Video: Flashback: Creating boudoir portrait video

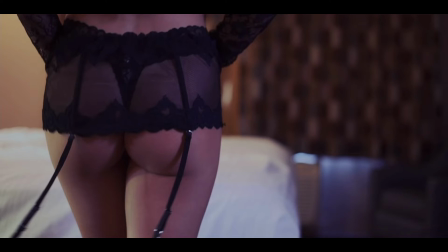4:18 Alright guys, so we're here, and so we'll be going through the iPad now. We're going to skim through the video and talk a little bit about it. So again, this is a beauty boudoir portrait video. This is obviously meant to highlight the beauty of the subject, right?
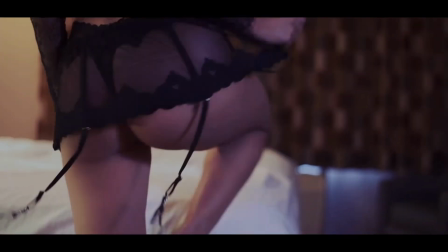4:36 So we start off with her actually walking to the bed and taking off the piece of the garment,
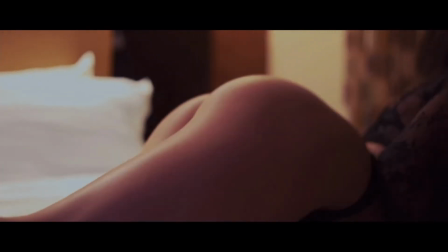4:41 which displays basically a little bit of her wardrobe, right?
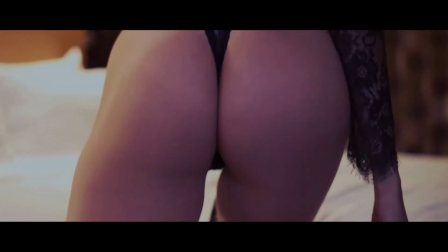4:47 So she has lingerie on, so she's already situated to the bed. As far as lighting for this first scene, this is all natural light.
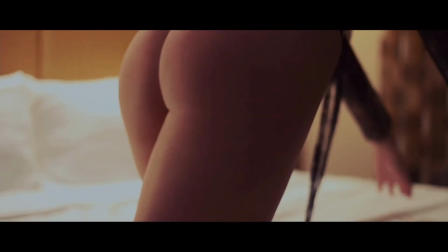4:57 This is all motivated lighting. This is lighting coming from basically, and I'm gonna go ahead and screencast.
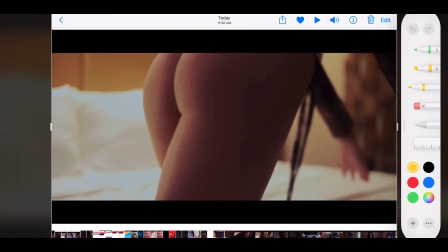5:06 And this is light that's coming from the top of this board here, right? So we have some light here that is coming down on top of the bed, that is coming from the backboard of the bed. And so that's the light that's being spilled out here, right? That you see here as highlights.
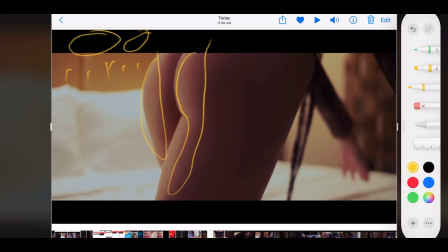5:22 So again, you know, we're using the highlight and shadow to create a cinematic look. So we have some shadow on this end right here. Nice shadow. We have light over here, and then we have back to shadow over here, right?
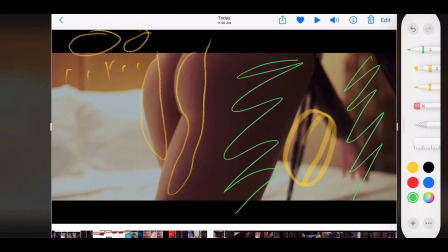5:40 So being able to create different layers of light and shadow is what's going to give us the cinematic look, which is what we want.
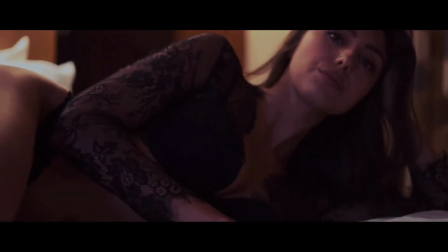5:50 And as we skim through, basically she's getting situated and comfortable,
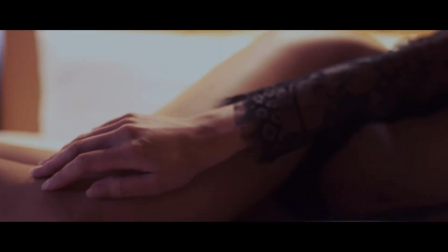5:55 and then we pan out and do close-up of basically her caressing her body.
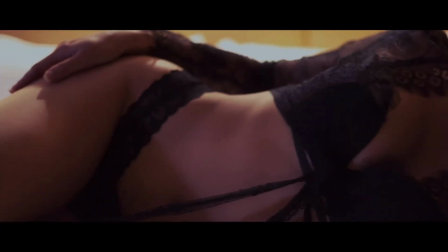6:02 We get to see a little bit of her curves.
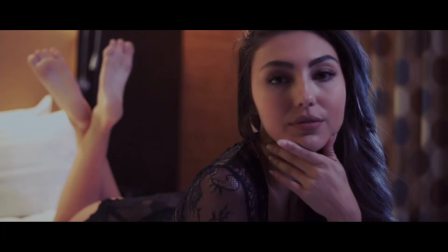6:04 So again, we're highlighting the subject, and we do a soft fade to a different portrait type of treatment, where she's now you know, a different part of the bed,
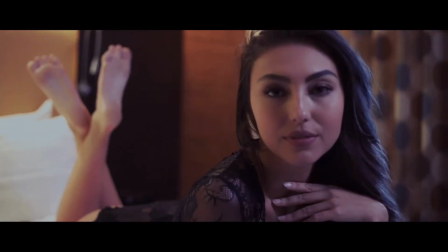6:17 and we get to basically just show a portrait of her front and profile view here.
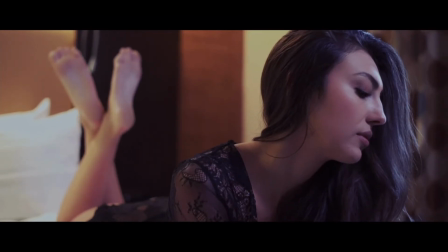6:24 And again, the lighting has not changed. The only difference is we do have one light here, and I'm going to show here.
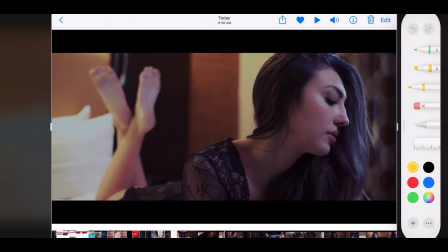6:32 We do have a light here that is coming from this direction, right? And being able to kind of create this nice soft, as you guys can see, this nice soft light that's coming on here. And of course, we're having that dynamic, right? So we have this light coming in here.
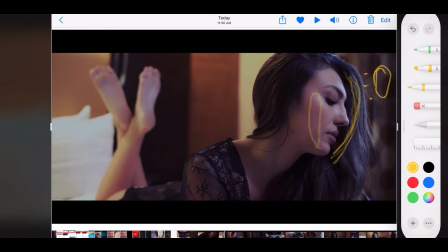6:51 We have some soft shadow fall out into more deeper shadow. So this is a nice soft light that is coming off on this end right here. We still have light over here coming from the backboard. So right here we just have two lights basically, and which is giving us the lighting here.
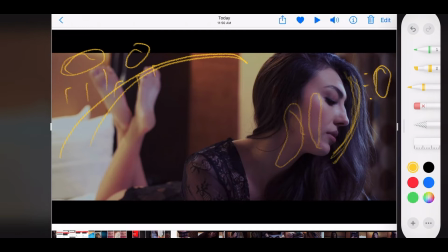7:11 And then we have this other light that is coming from this side over on the right here. Okay, and we're going to continue here.
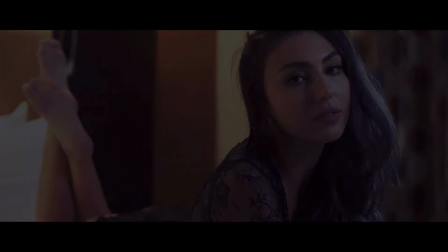7:24 So we're gonna basically, yeah, give a little bit of motion, fades to black, and we're showing more of a wide shot here.
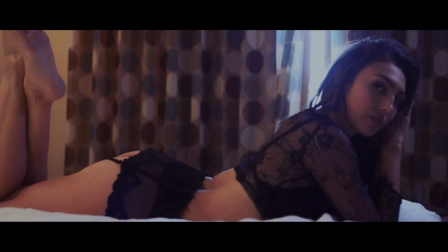7:30 So as you see here on this side, I opened up the curtain a little bit. I'm gonna go ahead and kind of show you guys.
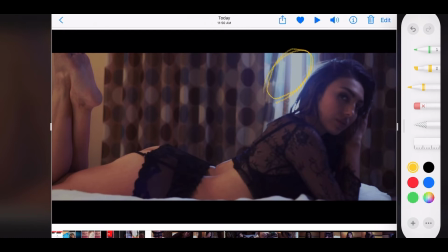7:38 For this shot, I opened up the curtain just a little bit, just to get a little bit of light in there. As you can see, I used these curtains to kind of diffuse the light coming from the outside, because obviously the light from the outside was very strong at this point.
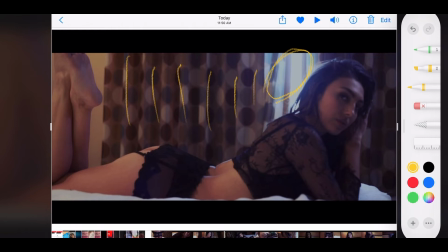7:52 This was like 3 o'clock, no, maybe it was like 2 o'clock in the afternoon. So the light coming from the outside is very strong. So I use these curtains to kind of diffuse the light a bit. I do currently have a light here
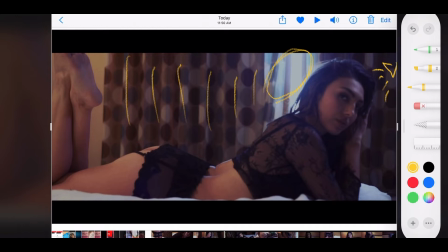8:08 off to the side there that's providing a little bit of light over here on this side, right?
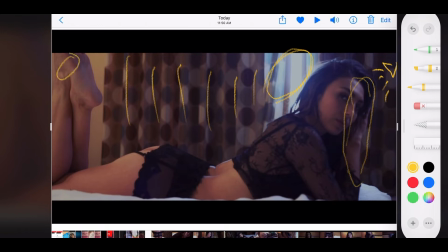8:14 So again, we have the light, the natural ambience lighting from the floorboard, from the backboard I should say, and then we're using another light right here from outside, diffused by the curtains, and then we just have one added light over here on this right hand area right here.
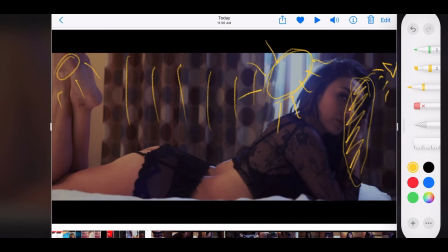8:30 Okay, and of course this is a wide shot here to kind of give a little bit more ambience to the shot.
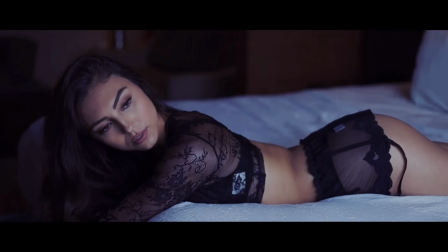8:40 And so we're going to continue here, and then we're basically at this point we're just kind of changing angles, right?
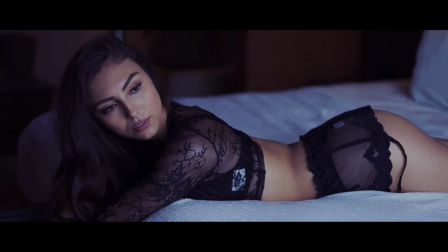8:45 So we have this angle here, and now we're changing it to view from the window side.
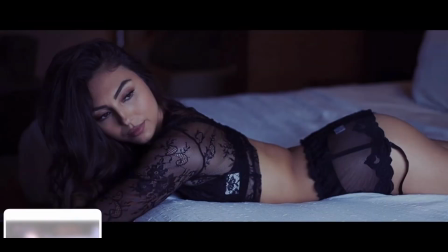8:50 So here, this one was as you can tell, this one was obviously there was a slight change in temperature of the light,
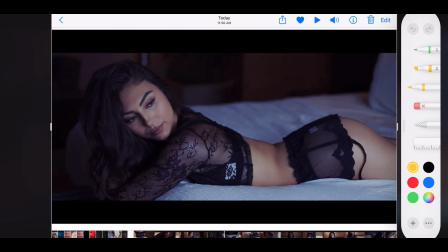9:00 because you know this is a different light that's coming in here. This is from the window, right? So this is window lighting. So as you see, it is nice and soft coming in here and filling in these areas right here. We didn't add any additional light back here. Maybe I would have added some.
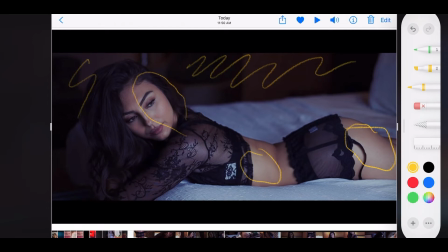9:19 Maybe I should have added some. You know, it would have been nice looking back at this to add a little light back here, which would give me some rim lighting over here a little bit. I think I should have added that.
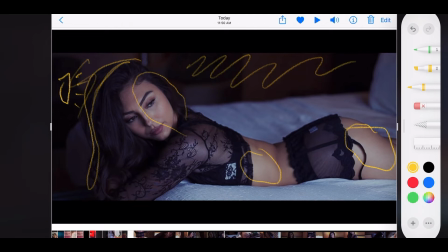9:33 That's definitely one takeaway from this shoot, is that I could have added to this scene to kind of add just a little bit of spark. So naturally here, the color temperature changed a little bit because it's a lot cooler. The light from outside is a lot cooler than the warm lights that are inside the room.
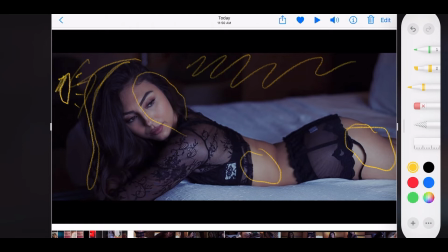9:51 But yes, adding that maybe a warm light over here would have been just a nice finishing touch.
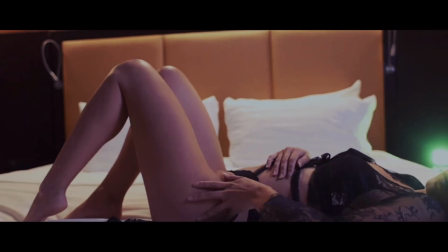10:00 Okay, and let's continue as far as this side. Again, we're having her curves her body.
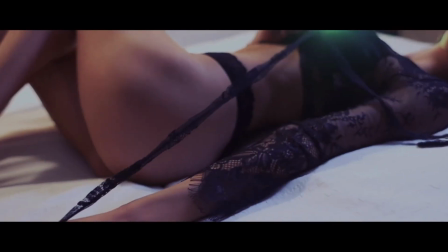10:06 We're showing off her curves, and we have obviously we're showing the garment as well.
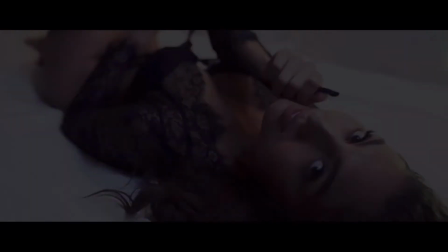10:12 And then, you know, she's just playing with the garment here. So let's go back a little bit. Let's talk a little bit about this. So I do have, as you can see, an unmotivated light here
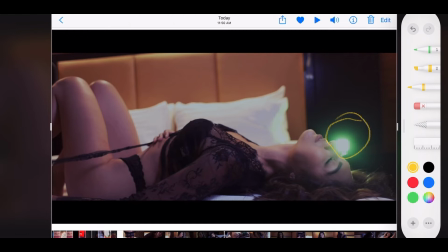10:23 that is kind of shining in the back here, an LED color light. Again, we're still using the lights here from the backboard, and we do have still a little bit of the rays from outside coming in from that window, right?
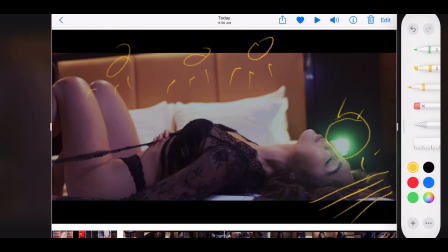10:41 We have it controlled as far as we're closing majority of it, so there's a small, just little ray just coming in from the outside.
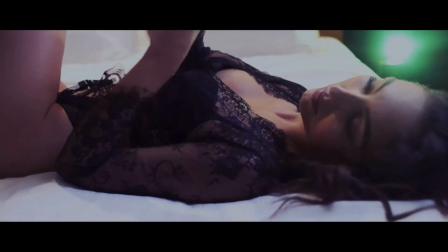10:50 Okay, and so basically we're just kind of panning around. I wanted to get some of that green light that's right there.
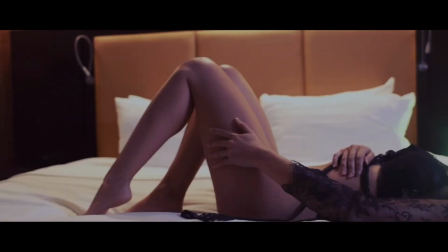10:57 I wanted to get some of that just kind of splashing here.
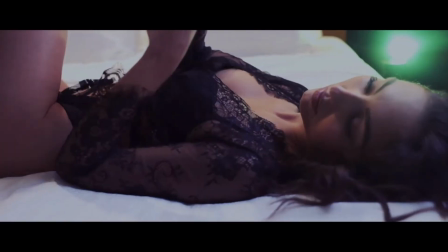11:01 As you can see, there's like a little splash right there, which is a nice look, a nice splash right there.
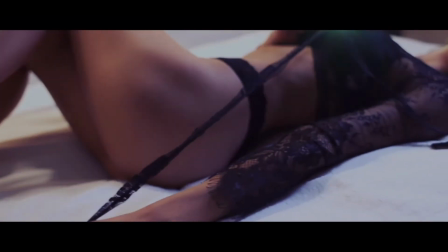11:07 If I had to redo this scene, one thing I would definitely do is I wouldn't show the light right here, right?
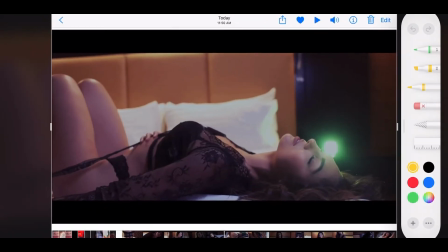11:14 So I wouldn't show this. If I could go back, this is one of the things I would do, is not show this right here, not show that. Basically the light there is nice, but do not actually show the light.
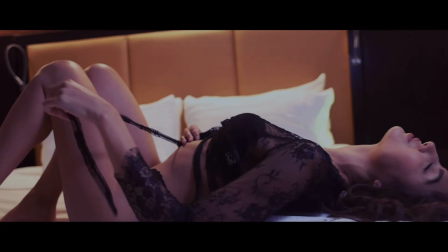11:30 I should have just gone from, started right here, right?
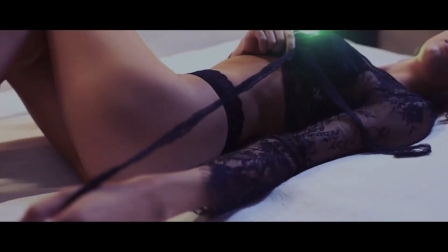11:36 So we have a nice silhouette, and right here, and just basically right there, let it stay.
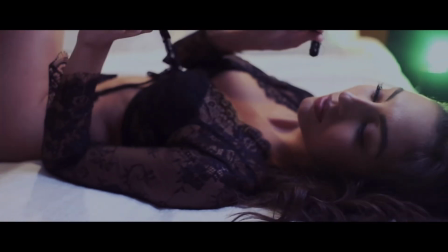11:43 And right here, don't let it show, right? Right here, we're showing it again. I would just kind of crop right there maybe, so that we see that right there.
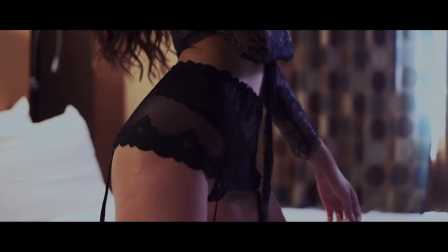11:51 So not showing the actual light. So that's definitely a mistake that I made, that I learned from. And yeah, I mean, it's all about learning, right, guys? So it's, you know, nobody's perfect.
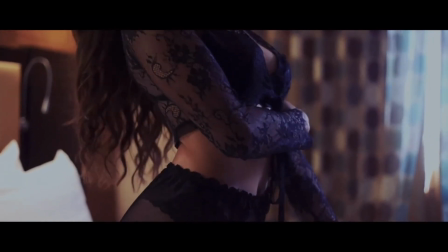12:03 That was a mistake on my part, definitely. But I learned from it, which is important, and I didn't carry it over to my next shoot.
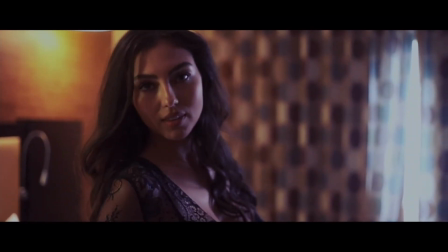12:11 So as you guys can see here, I'm working a little bit with a little bit of hard light here.
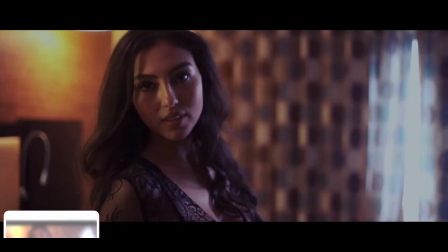12:18 So I kind of wanted to stay as natural as possible.